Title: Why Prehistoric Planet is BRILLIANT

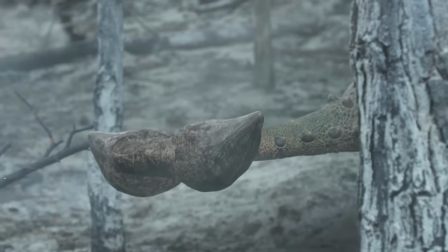8:18 The ankylosaur is based on anodontosaurus so it gets a really uniquely shaped tail club and the Mosasaur is a lizard so it has a
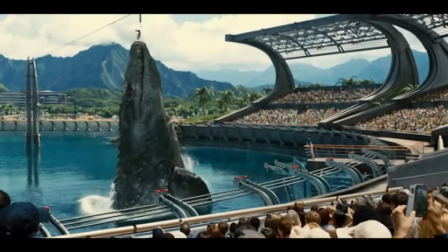8:26 forked tongue which by the way is a feature that Jurassic World did not give its Mosasaur because they thought it would make the animal look too much like a
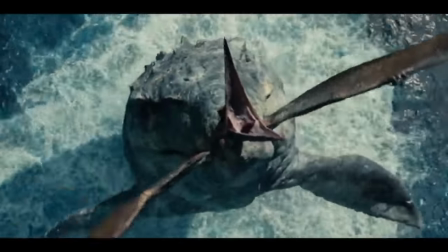8:33 fantasy creature.
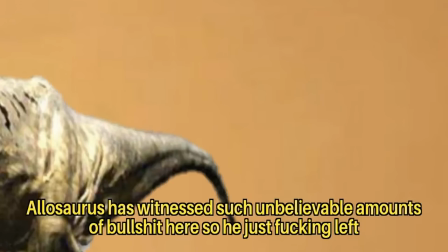8:37 Allosaurus has witnessed such unbelievable amounts of bullshit here so he just fucking left.
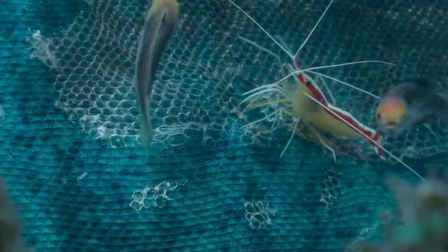8:43 Lizards shed their skin so a Mosasaur somehow had to shed its skin too so why not have it being cleaned by a swarm of fish and shrimp.
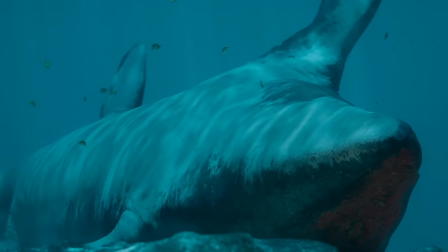8:50 I love seeing a Mosasaur just roll over on its back and relaxing.
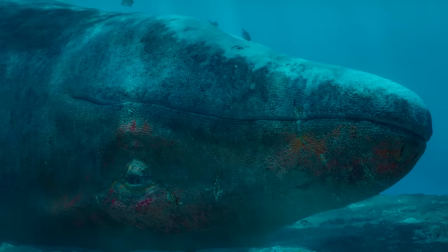8:55 This is the most unbothered, moisturized, happy, in his lane, focused, flourishing Mosasaur I have ever seen.
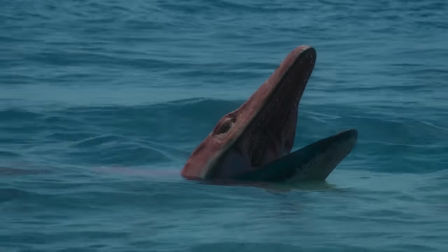9:02 And then he gets Ocean Man himself.
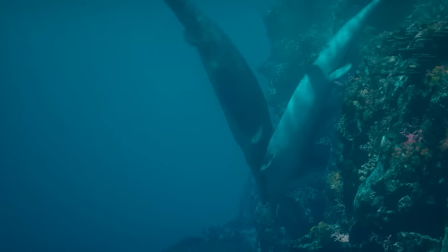9:06 They even managed to make the Mosasaur rival fight unique, because I don't think I have ever seen a depiction where marine reptiles didn't just bite and mutilate each other,
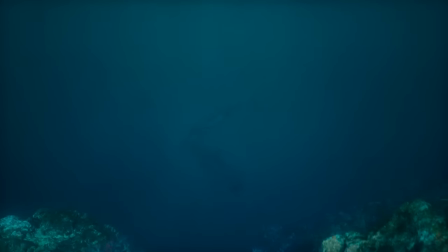9:15 but instead tried to win by the far smarter tactic of drowning their opponent.
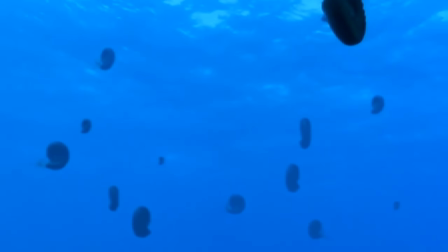9:19 If you've ever seen an Ammonite in a documentary, it was a background animal that only existed for a marine reptile to interact with it.
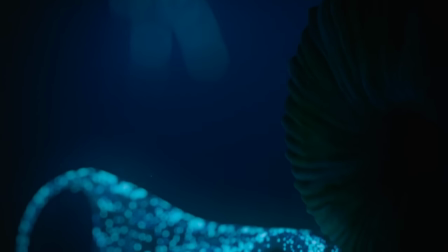9:26 In Prehistoric Planet, Ammonites finally get their chance to shine. Literally.
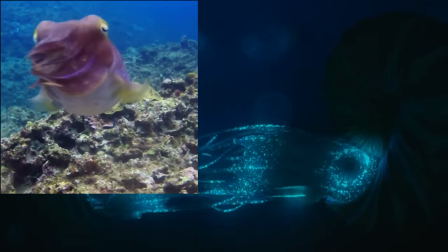9:31 Modern cephalopods can do crazy stuff with their chromatophores, so again, completely plausible and not one Ammonite-snacking Mosasaur in sight.
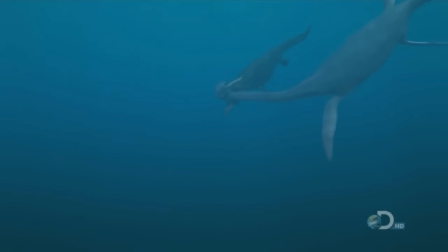9:40 Speaking of which, Plesiosaurs. The long-necked Plesiosaurs in books and documentaries only exist to get eaten by the cooler big-headed marine reptiles.
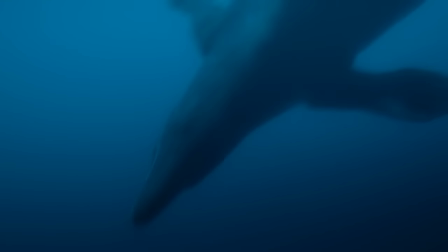9:48 For the first time, we see Plesiosaurs actually teaming up and fighting back,
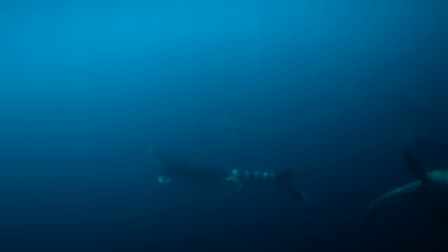9:53 and as speculative as it might seem, it is based on a series of scientific deductions.
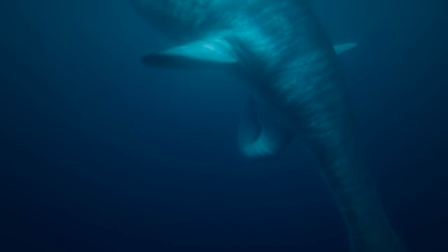9:59 We have a fossil of a pregnant Plesiosaur with a very large fetus. Therefore Plesiosaurs only gave birth to a single baby that required a lot of time to grow.
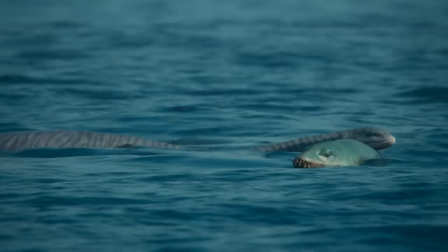10:08 Therefore Plesiosaurs had to ensure the survival of the single baby into adulthood. Therefore Plesiosaurs probably had strong social bonds.
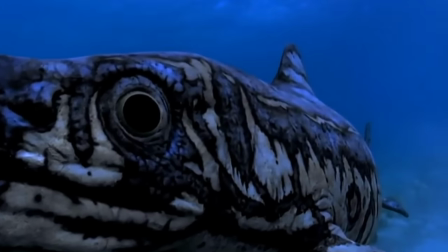10:15 And while everyone who has read a dinosaur book knows how ichthyosaur babies are born under water tail first so they do not drown,
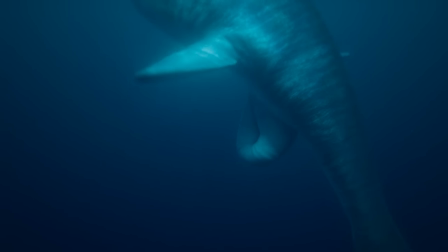10:22 Prehistoric Planet reveals how that would work for plesiosaur babies considering their large size and that ridiculously long neck.
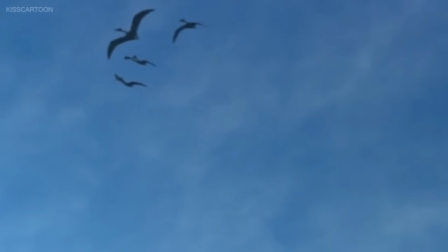10:29 Even the sound design is subverting expectations. In other documentaries, pterosaurs screech like hawks, but
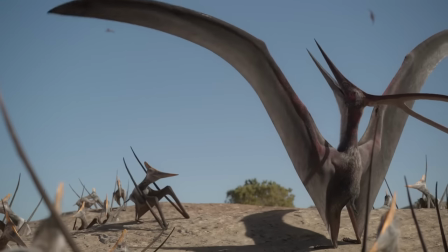10:40 here they make deep booming
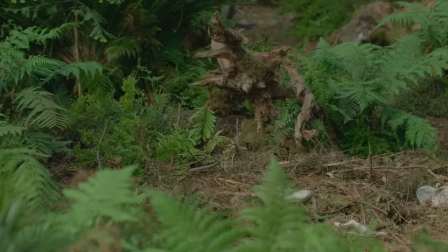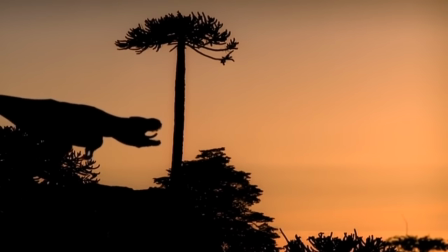10:49 In other documentaries, theropods roar like lions and elephants, but
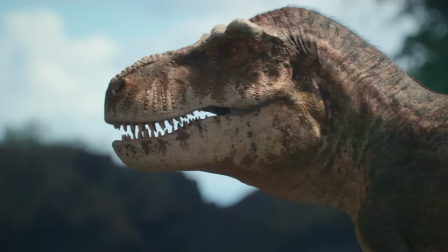11:00 here they just hiss and grumble like crocodiles.
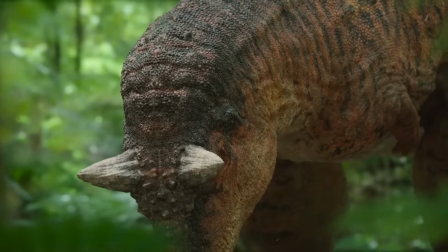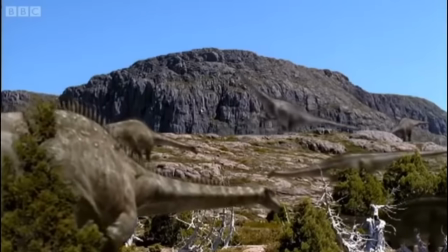11:11 In other documentaries, sauropods sing like whales, but
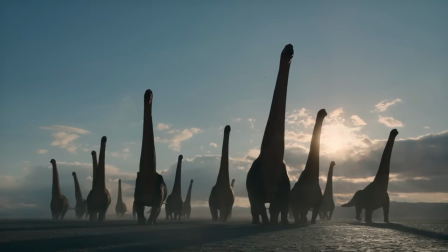11:20 these Dreadnoughtus hiss and grunt.
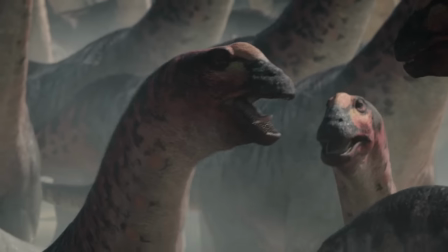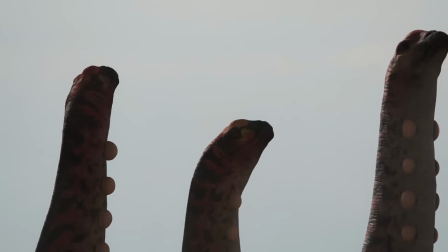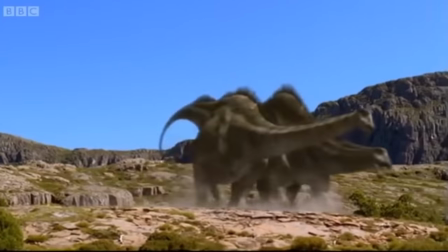11:34 While Sauropod rival fights have been depicted in other documentaries before, Prehistoric Planet reinvents them just through one simple concept.
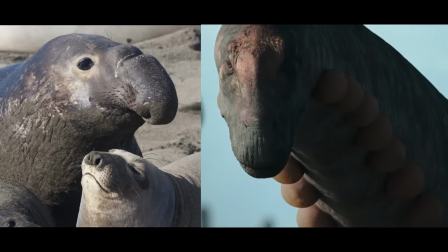11:43 Their Elephant Seals. Everything from the inflatable display sacs, to the thick necks, to the grunting, to the vicious biting,
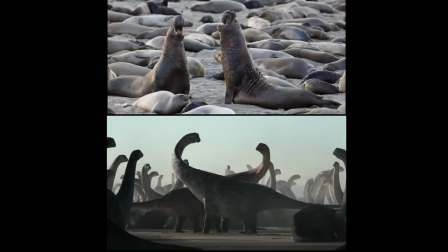11:51 to the hurts of females watching, is clearly inspired by Elephant Seal fights, while still being plausible for a Sauropod.
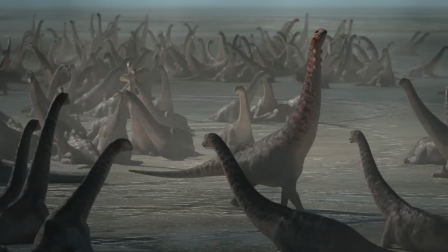11:58 But by not just making them gentle giants, the titanosaurs in this documentary feel almost like physical gods.
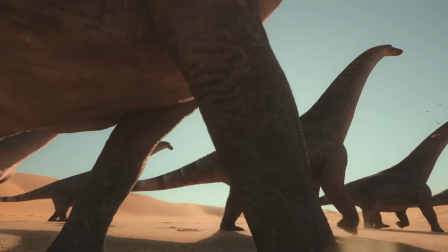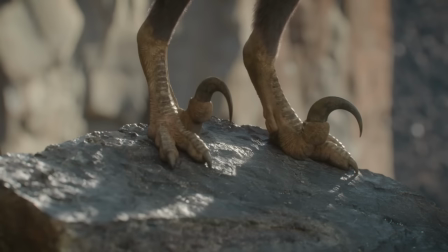12:12 Now it's time to talk about the Velociraptor and I think it's genius that the very first
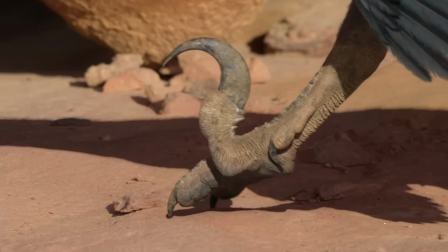12:17 shot we see of it has both its iconic sickle claw and its wing feathers in the frame,
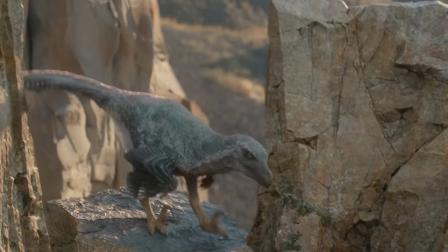12:23 basically spelling out that feathers are just as integral to a Velociraptor as its claws.
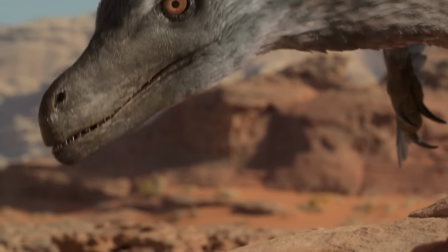12:28 And the Velociraptor design looks like an actual bird of prey.
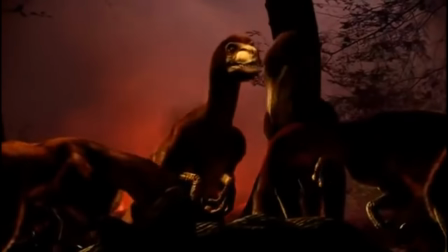12:32 Even other dinosaur documentaries have struggled to depict raptors not looking like they're just scaly dinosaurs stuffed into gorilla costumes.
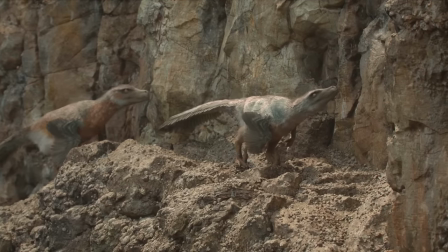12:39 And prehistoric planet showcase of how Velociraptors utilize their feathers is the single best
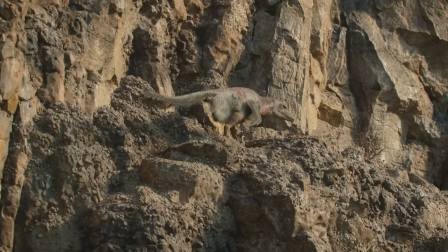12:44 lecture to shut up any Jurassic World fan complaining about feathered dinosaurs being stupid.
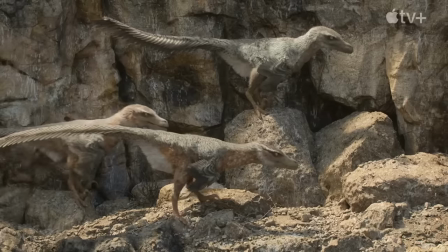12:49 So it would have looked very different from that scaly monster that we're familiar with. It would have been coated in lots and lots of feathers. The idea that dinosaurs like Velociraptor were fully feathered is no longer at all controversial.
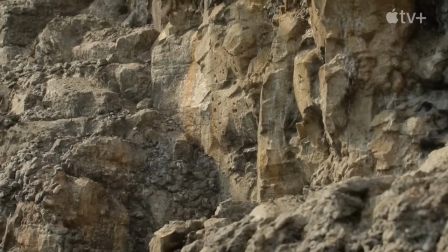13:07 A downy coat may soften their image as scaly reptilian killers,
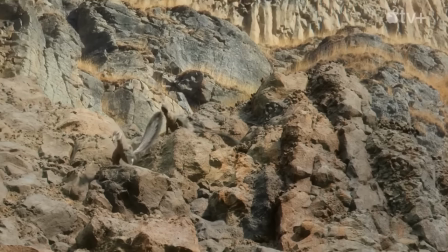13:12 but in fact feathers would have made Velociraptors even more deadly. For an animal like Velociraptor, feathers Feathers would have helped to control movement,
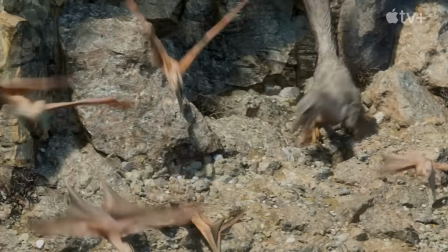13:22 particularly when the animal was leaping, climbing or changing direction during a hunt.
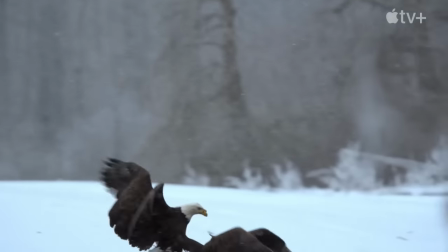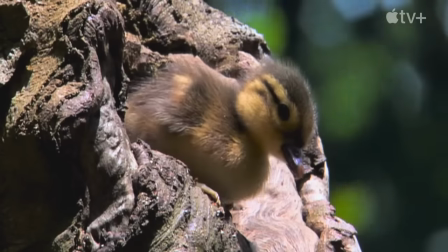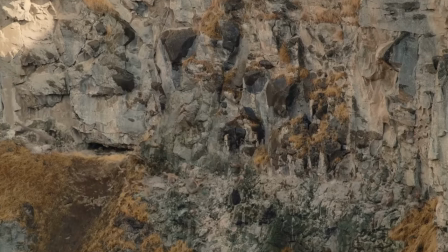13:38 Jumping off a cliff because you know your feathers are gonna cushion the impact is more
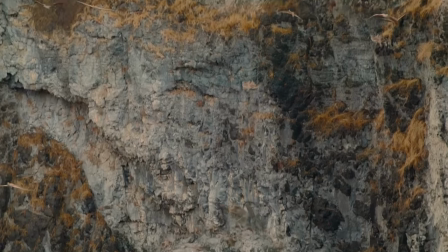13:44 badass than anything a scaly raptor in a Jurassic movie could ever do.
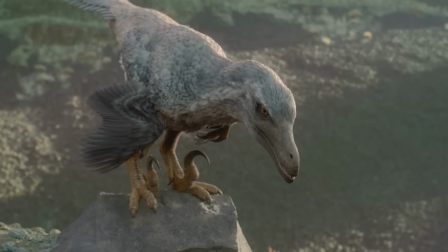13:48 And since real life the Lost Rappers are still treated as a joke by many people because of their small size,
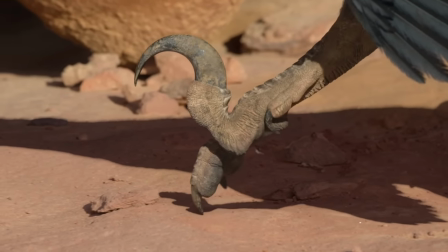13:55 what better way to demonstrate how terrifying they would still be by showing them from the perspective of a small prey animal.
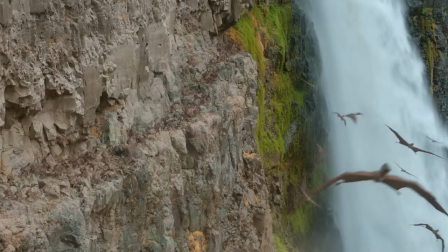14:02 Or even better, a small prey animal living in an environment where they'd expect to be safe from the raptors.
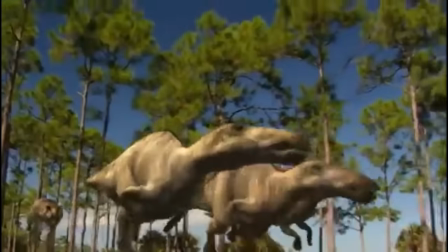14:11 We have seen depictions of Tyrannosaurus hunting and killing stuff a billion times, So, just like all yesterdays,
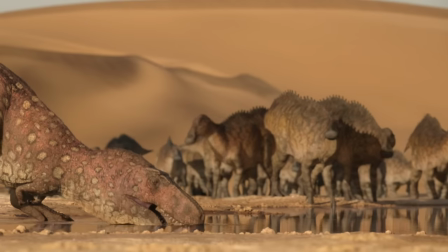14:19 here we see Tarbosaurus just loafing around or a Tarbosaurus at the watering hole just drinking instead of hunting. We don't actually get to see a Tyrannosaur hunt until the 4th and 5th episode and at least those are done in unique environments like a snowy field and a forest during fall.
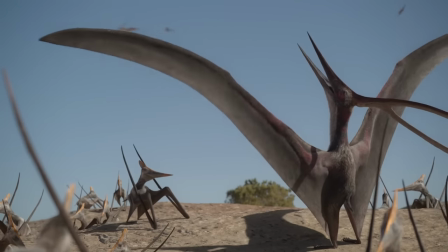14:34 They even manage to show pterosaur display in a new way.
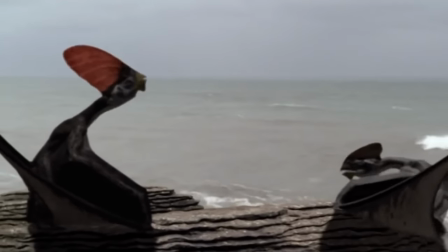14:38 We have seen depictions of big crested males displaying to smaller females before but we have never seen sexual mimicry,
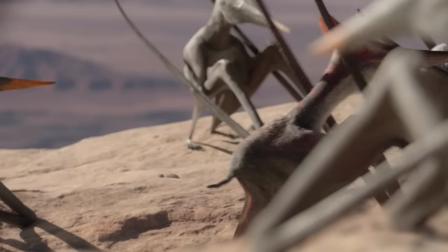14:45 which is a real thing that exists in nature so it probably existed in some pterosaurs too.
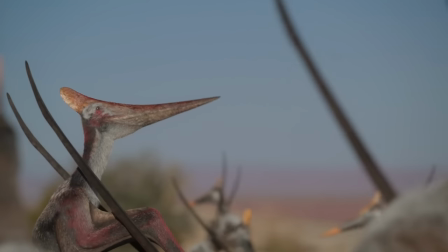14:50 Also despite his small size, the sneaky male clearly has the coloration of a male and not a female.
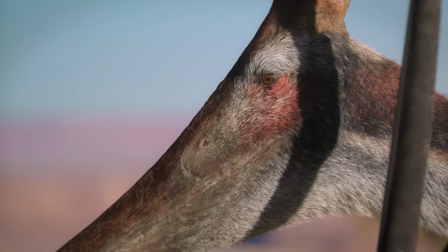14:57 So I am saying that large man knew exactly who he was hitting on if you know what I mean.
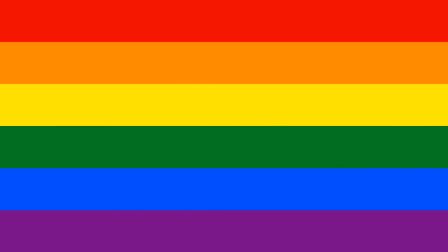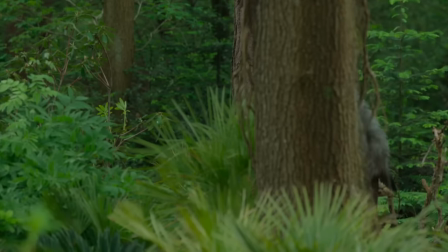15:08 Have you ever seen a Quetzalcoatlus on the ground in a dense forest? Ever wondered how a Quetzalcoatlus would have to squat to lay its eggs?
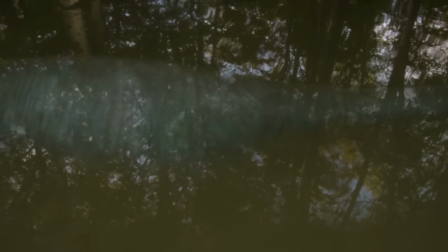15:15 Have you ever seen Plesiosaurs in a murky river environment? Or Ankylosaurs hibernating in a cave?
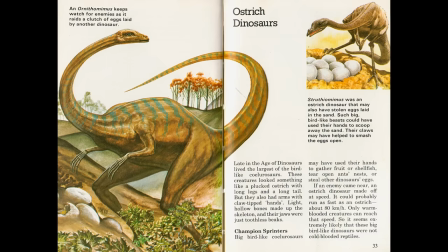15:21 Or wait, what is this? Orniform mimets in dinosaur books are usually one of the most boring dinosaurs.
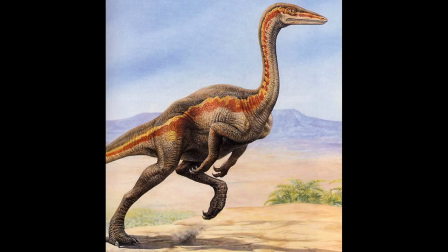15:29 They look like a blender version of an ostrich and all they do is run very fast and steal eggs.
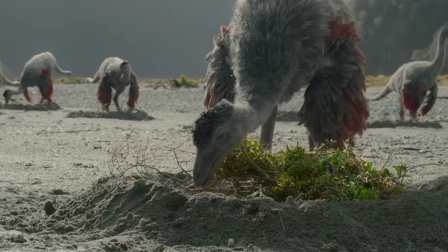15:35 Prehistoric Planet gives them an actually unique design just by directly applying the shaggy feather coat of a modern emu, complete with a little feather crest.
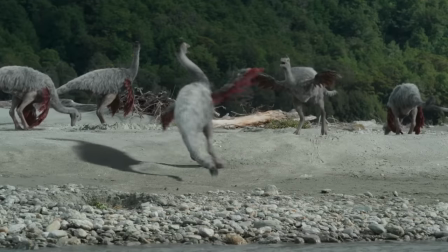15:43 Also here is a fun observation, in this entire segment about a dinosaur famous for running fast,
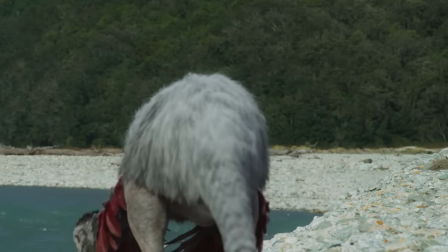15:49 not a single one is actually running at any point and instead of stealing eggs from other dinosaurs,
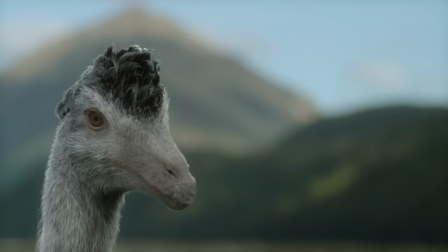15:54 they are stealing nesting material from each other. And yet, the Orniformimus is not even people's favorite Orniformimusaur from this show.
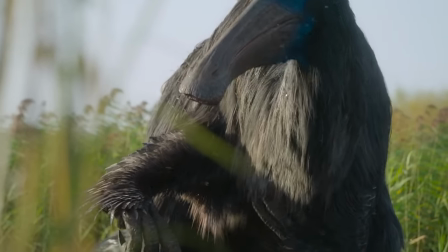16:06 Dino Chirus is an extremely weird looking dinosaur and while this is one segment that I wish was longer,
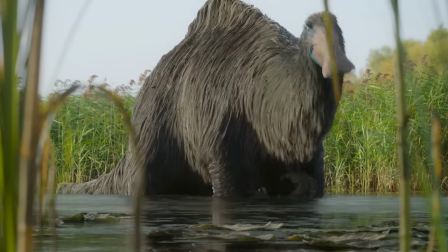16:13 I do understand how the best way to make such a bizarre animal look natural is to show it
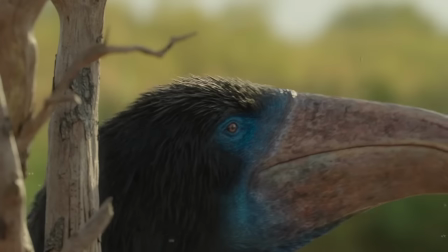16:18 doing something as mundane as scratching its back and taking a shi- Forest fires are something
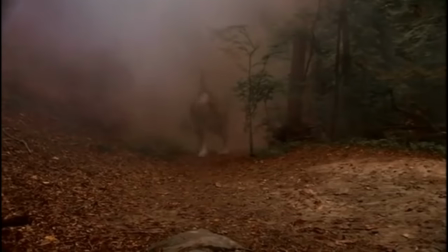16:23 we have seen in other dinosaur documentaries and those are always focusing on the catastrophic aspect of it.
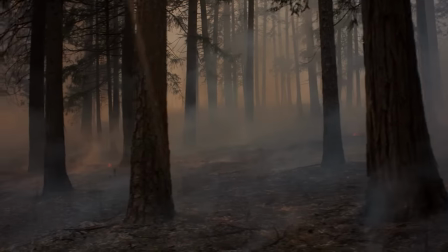16:29 But instead, Prehistoric Planet shows how forest fires are a natural part of the ecosystem and how animals can even benefit from them.